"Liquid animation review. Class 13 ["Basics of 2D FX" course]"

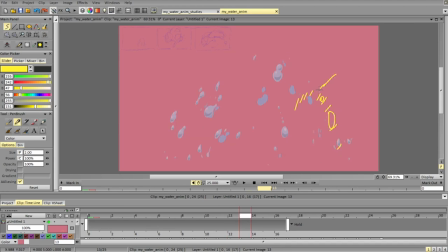So you see, this acceleration at the apex stands out because it doesn't make much sense due to the nature of falling on the curve. And it also stands out in terms of, you see, going down,
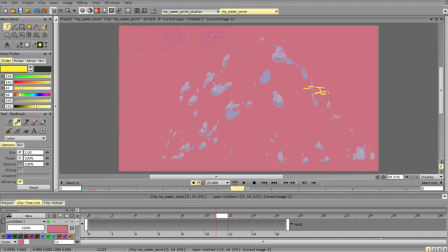huge change, no change, huge change, again. You'll notice something weird here as well.
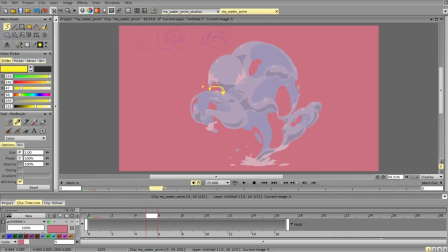So you see, fast change, small change, fast change, small change. So we're not going on the curve, we're going on a straight line here, instead of going like this.
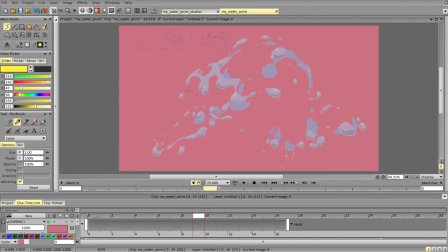See, kind of like a staircase.
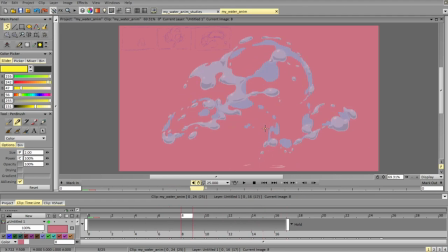Okay, what else? What else?
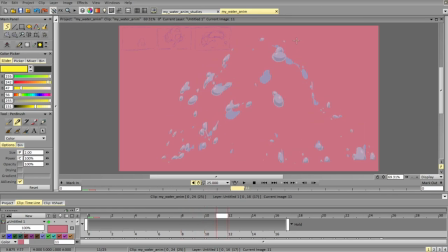So this part, the foam goes up, immediately goes down.
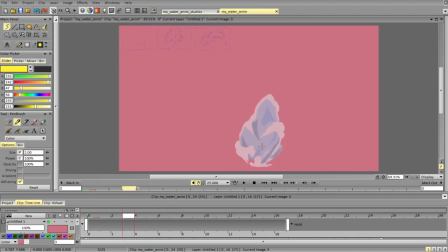So what would probably happen is as the burst is opening up, the energy is pushing it to the sides. We can keep it connected here first off because it's just the start. And we can keep some connection here and have more particles trailing.
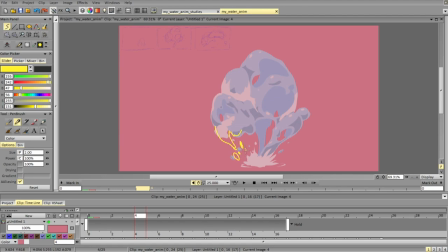And make sure that these two are different. So make more particles trailing, and then they follow the path. And the foam gets pushed up,
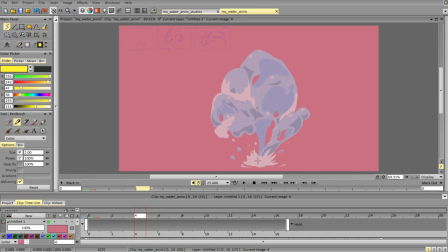trying again to make it asymmetrical so it's not the same thing. And all the stuff is not repeating. And then it can start falling and expanding, probably. This is like the most simple and logical advice.
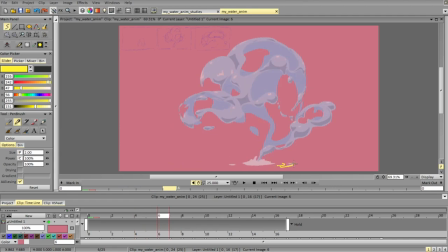And this stuff can go to the side, slow down. And again, try not to make it too symmetrical so we kind of have this and it's right on the sides.
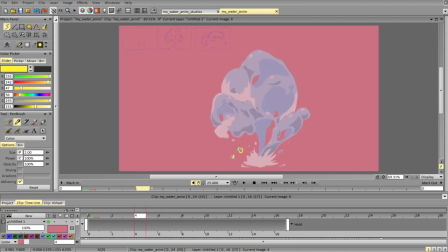Second thing, you see these particles? They get pushed up quite fast and they fall down immediately. So we can do the same for them. Acceleration, they're going down faster than everything else
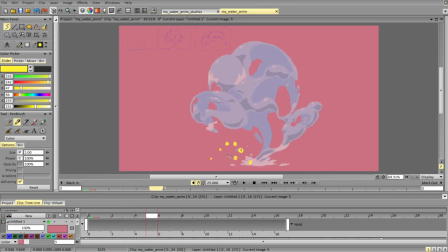because they appear so low, but the same principle.
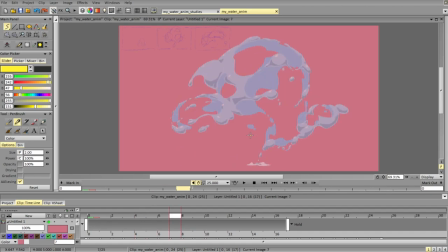It also feels a bit like everything is falling with a very similar timing. And I'm mostly talking about these two parts. So the part here and here.
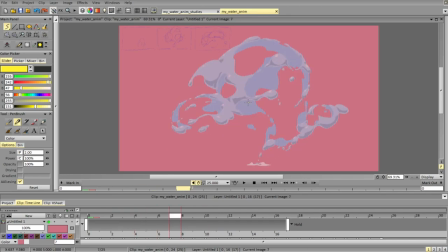And it's the top one. But since it's a big change, let's just keep that in mind. So I think the delay between this part starting to fall down and this part falling down can be even a bit bigger. Like it can be 2-3 frames bigger.
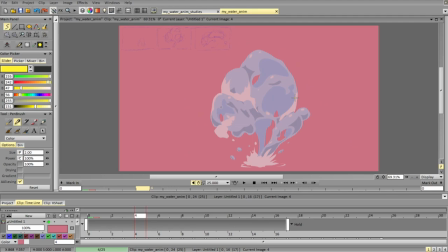So the top part can start falling down, the very top of the top part can start falling down 2-3 frames later. I don't think you need to enforce that change because that would mean change a lot.